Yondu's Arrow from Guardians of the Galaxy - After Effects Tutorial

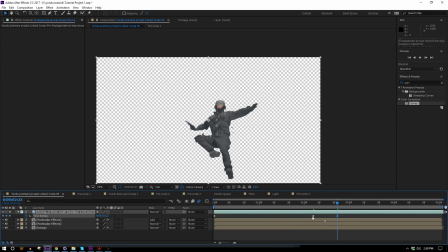[23:08]
And then I'll grab this first keyframe I made and the first keyframe of the whole clip hold down shift to grab both of those and I have to move them together so I'm not changing this timing at all but I can just move those closer and now he's like really getting smacked just
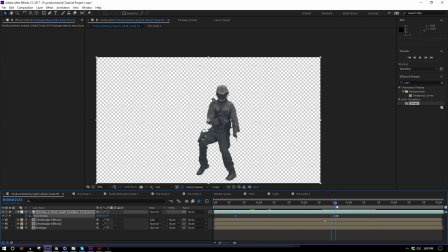[23:26]
speeding that up it might look a little bit cheesy here but we're gonna fix it so I'm gonna move him in time so that that keyframe matches where i had my marker so that's where he's supposed to be getting hit then i'll turn my other layers back on and i'll move him down
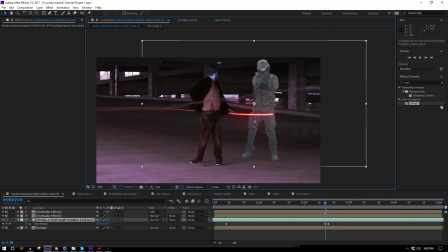[23:43]
below everything except for my main footage and when you're trying to move something into the background when it's a person let's say that he's supposed
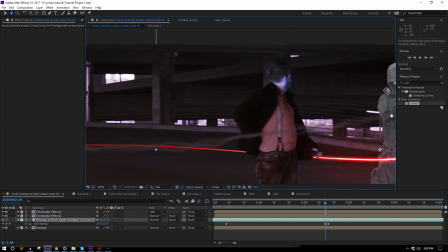[23:50]
to be about the same height as me um what you want to do is figure out where your horizon is and it's kind of hard to see in this clip because i'm in a parking garage but i'll say it's like cutting through my like mid
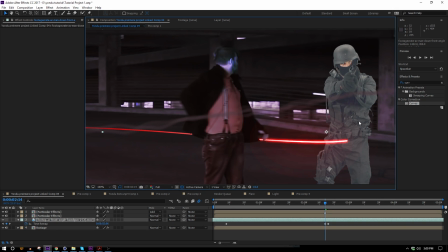[24:03]
abdomen here so the horizon should be cutting through his also if he's the same height as me.
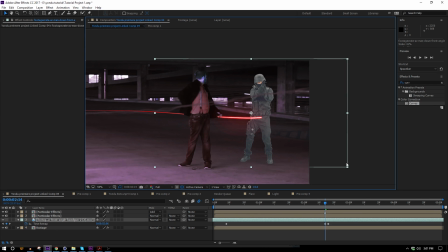[24:07]
So if I shrink him down to put him in the background, I want to make sure that his abdomen is lined up with mine and that'll make it more correct and look like he's in the right spot. So there, he just got totally smacked by that arrow. And the last thing we need is to just add some sparks.
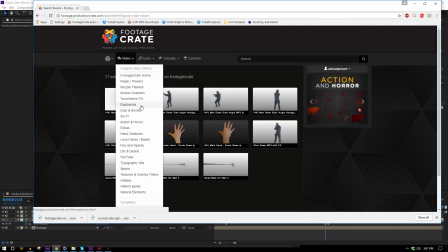[24:25]
So if only there was a place we could find sparks, maybe they have some on production crate.
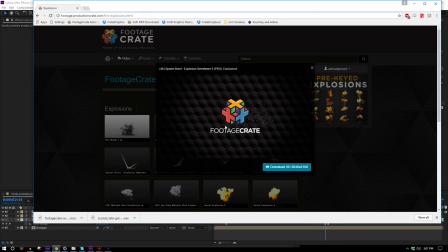[24:31]
Of course we have some on production crate. We have so many. I'm actually going to use this one which is the explosion sweetener 5. It's a 4k effect as well so be patient.
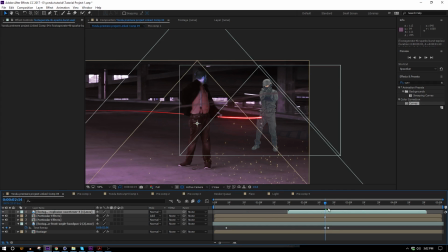[24:42]
Okay bring that into the comp and I'll just line it up in time to have it start when he gets hit.
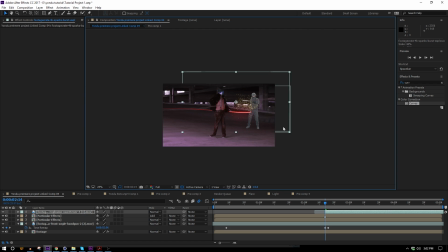[24:47]
Maybe cut off the first few frames and it's really big so I'll scale it down. Okay and I just need to color correct my dude which is not going to be that hard.
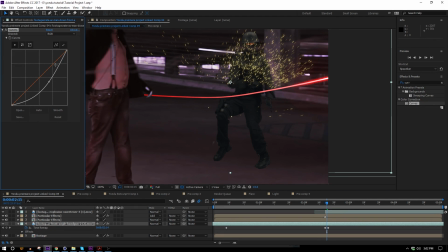[24:55]
We can add a curves effect. Obviously it needs to be much darker so just bring that down and this whole scene is kind of red, so we'll add a little bit of red to him. Looks like you can stand to have some blue at it as well, a little bit. And there we go!
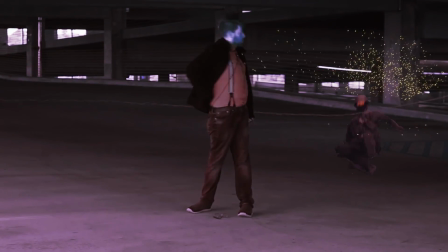[25:10]
Well, I hope you all enjoyed this tutorial as much as I enjoyed making it. If you have any suggestions for future tutorials or any requests for effects that you want us to make, go ahead and leave them in the comments. The monthly crate update is coming up in a couple of days,
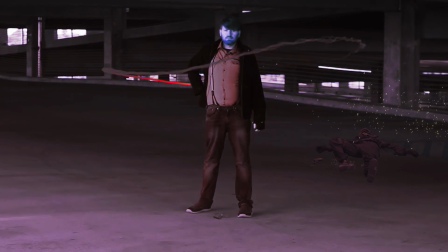[25:26]
so we will be announcing the winner of the wish gone wrong contest so if you haven't gotten your entry in yet um you're running out of time we'll be announcing a new contest as well with a new prize and that's pretty
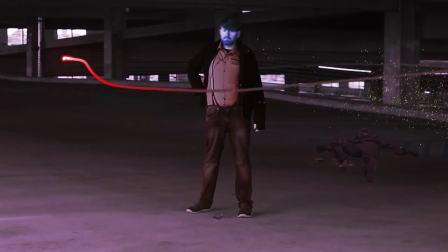[25:42]
much all i have to say right now so thank you for paying attention to me and have a fantastic life